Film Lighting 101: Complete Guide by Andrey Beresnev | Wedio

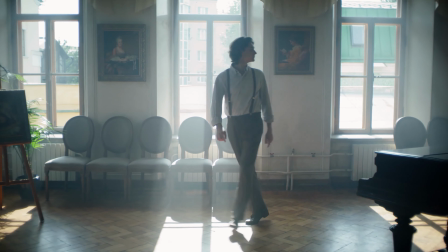The second advice is that as soon as you have found the suitable location,
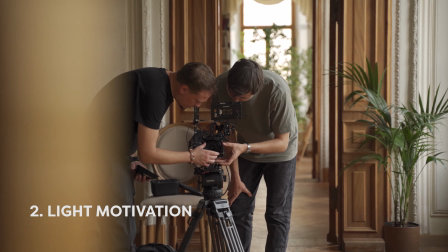start thinking about what can motivate your light to find the main source of light, but how to motivate, how it is possible to motivate the light.
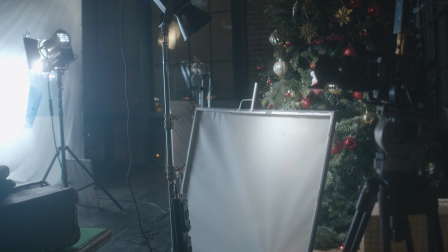For example, if you use the warm light in the frame, then you can motivate it.
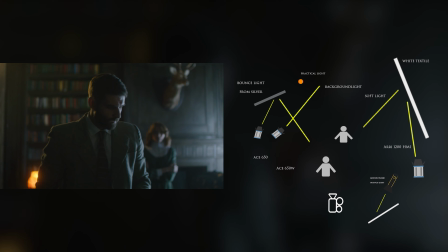For example, you are using the warm light in the frame.
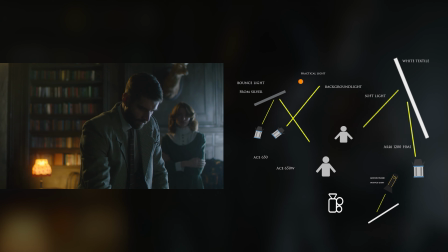To make it more realistic, to make it motivated, you can use the floor lamp in the frame that will give us the light,
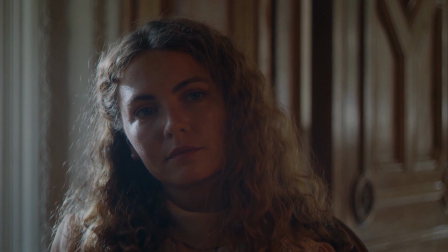but also behind the lamp there can be a light source.
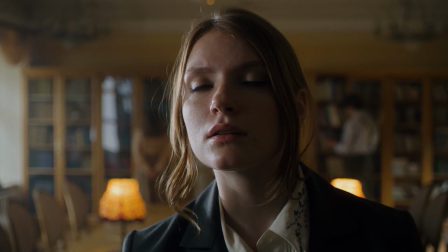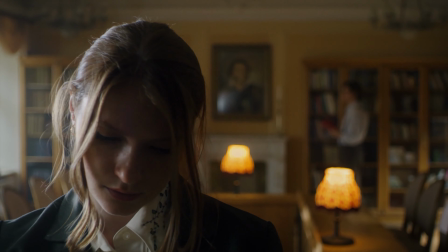This is called the motivated light.
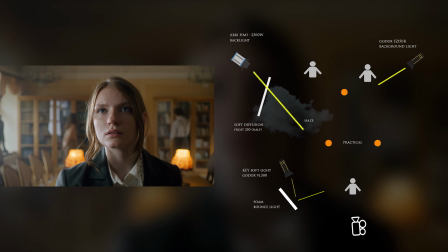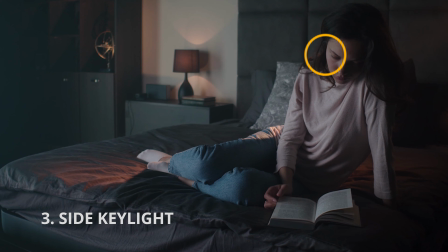The third tip is to use the side key light, which is the simpler and looks the most cinematic from all the lighting schemes.
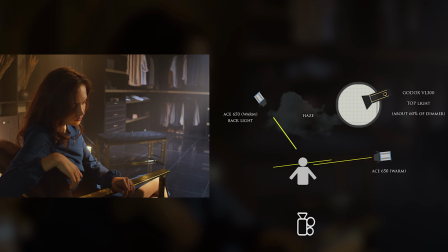But when you are using the side key light, don't forget to control the hardness of the light, because if the light is too hard, there can be some ugly shadows on the face. Все? Спасибо.